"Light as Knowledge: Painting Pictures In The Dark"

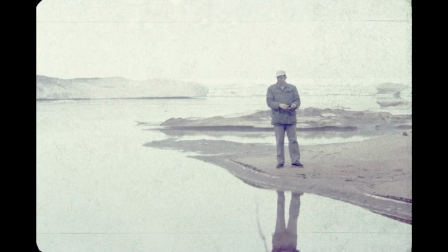0:00 The word photography essentially means drawing with light, or painting with light, as it were.
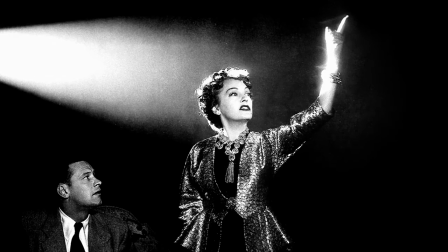0:08 Therefore, it can be said that the lighting is the primary language of photography, as well as cinematography. Lighting determines not only brightness and darkness within the frame, but also tone, mood, and the atmosphere of the scene.
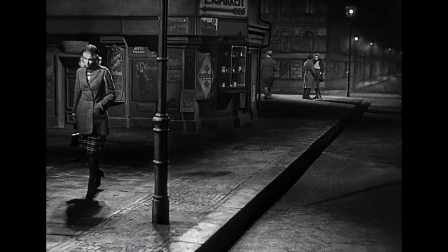0:23 As a cinematographer or as a photographer, you are looking at the world with only one lens.
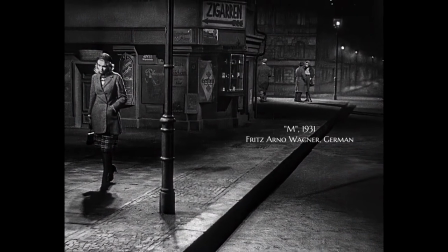0:30 and you need to introduce a three-dimensional quality to a two-dimensional medium.
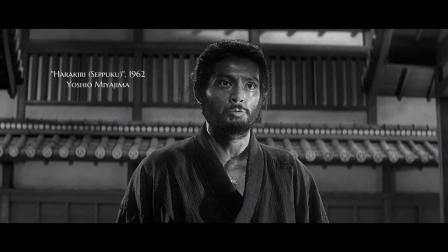0:36 You accomplish this by creating areas of light against dark or dark against light.
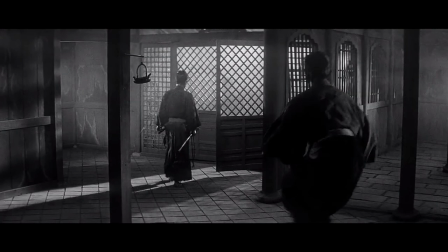0:42 And so, technically speaking, lighting has to do two things.
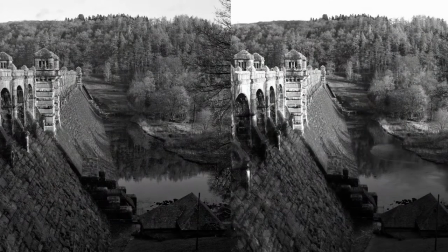0:47 To be able to capture meaningful images, the light-sensitive capture medium, such as film or digital sensor, relies on the light source to provide sufficient illumination,
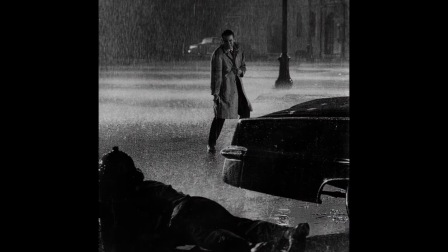0:58 and you have to use the light source to enhance an illusion of three-dimensional space in a two-dimensional medium.
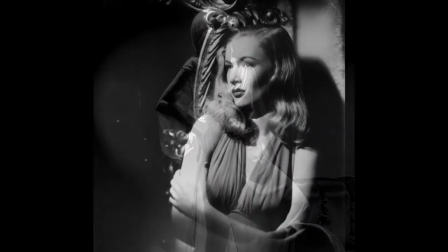1:07 Okay, that is what it has to do, technically speaking. What it can do, artistically speaking, is so much more.
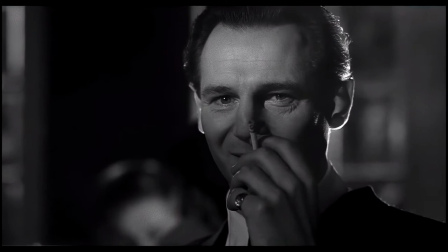1:15 It can affect people emotionally. It can help you tell a story.
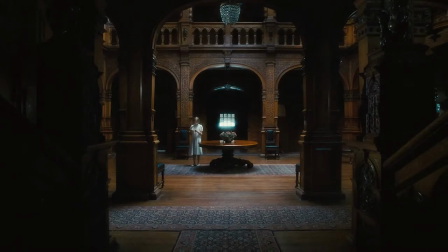1:21 But before you manipulate the light, you need to know what is the story you are telling.
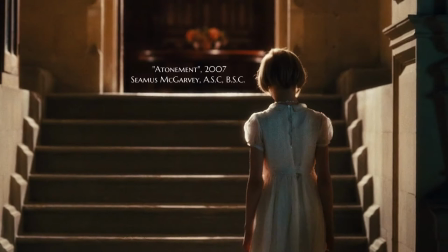1:26 And so the next step then is to use the primary language of photography and use it as a painter would use
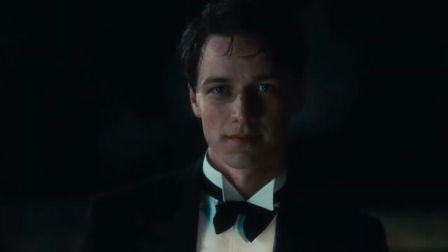1:32 the brush to paint the pictures in the dark and make the audience see what he wants them to see.
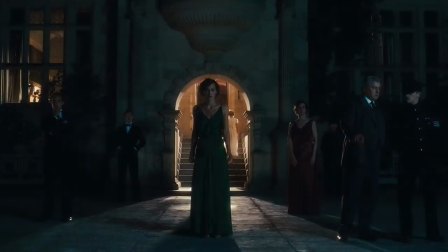1:39 And then combine it with strong composition and gesture to tell the compelling
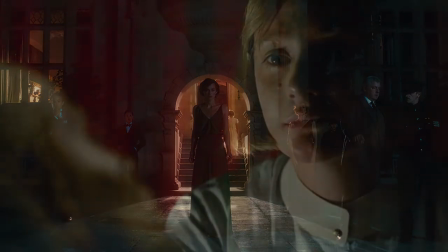1:44 story and communicate artistic vision in the most compelling and appropriate way.
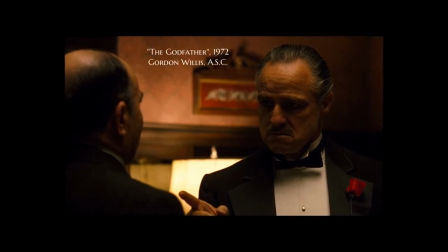1:50 As the legendary cinematographer Gordon Willis said, never forget the core rule of cinematography. A cinematographer is a visual psychiatrist moving an audience through a film,
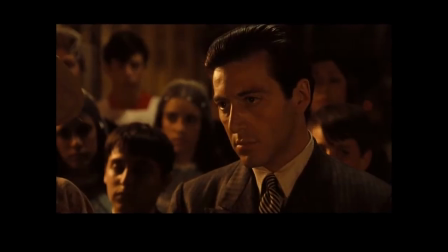2:03 making them think what you want them to think, painting pictures in the dark.
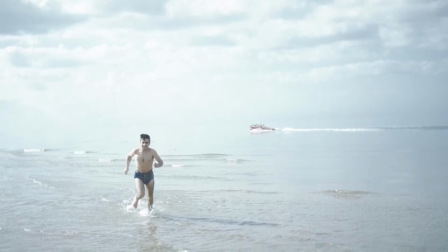2:11 Here is the first important concept to understand. If we start to think of the word light as euphemism for the word knowledge,
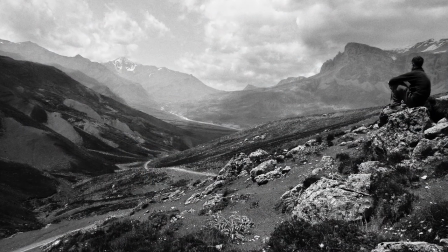2:19 then our definition of the word lighting in the context of visual arts becomes more clear.
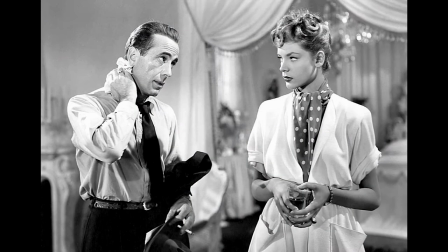2:27 To illuminate or to shine light onto an object means to reveal some kind of information to the audience and therefore bring knowledge.
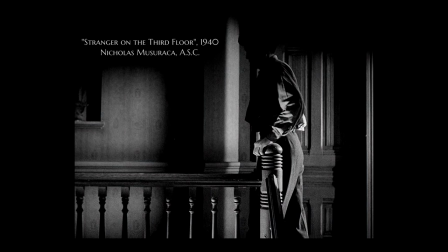2:36 Conversely, keeping the audience in the dark conceals knowledge, deepening the mystery.
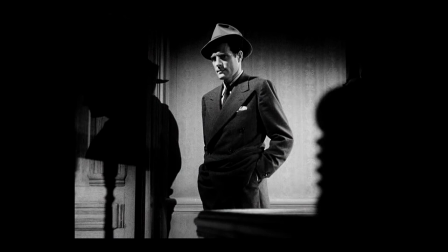2:42 Therefore, it is necessary to control the intensity and the angle of the light
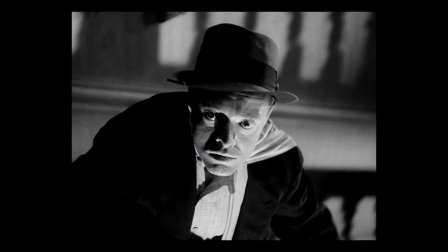2:47 sources correctly in order to get the most appropriate light for the story you are telling.
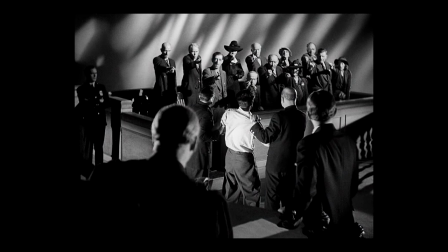2:52 You are, after all, a visual storyteller above everything else.
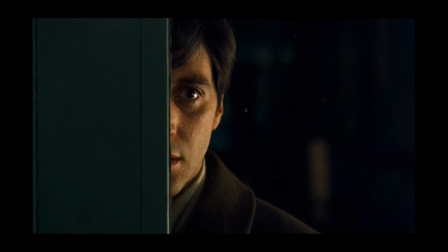2:58 It is one thing to see the scene as a normal person, as a civilian,
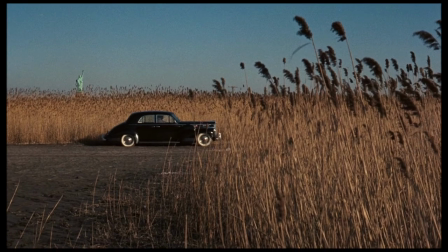3:03 and it's quite another to see the scene as a visually proficient artist.
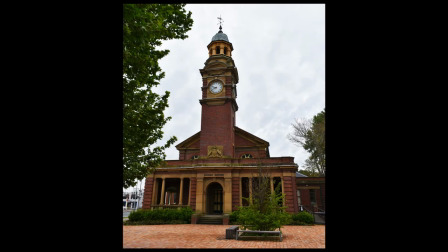3:08 As civilians, we typically only care about more information.
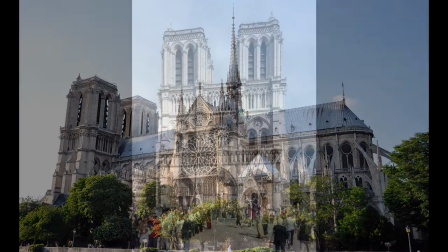3:13 Remember, we use a light as euphemism for knowledge. If you're trying to judge a scene as a normal person, as a civilian,
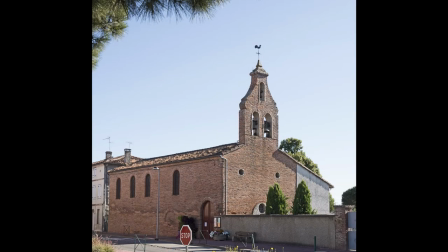3:21 typically you want as much light as it is necessary for you to feel comfortable in judging the scene.
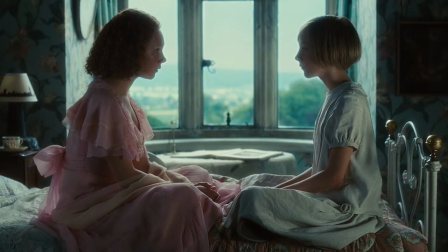3:27 But as a visual artist, you don't want to give up all your secrets all at once.
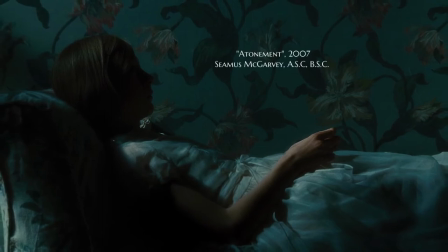3:33 Sometimes you want to strategically deny information by casting parts of your scene in the shadow, giving your audience something to do, something to explore.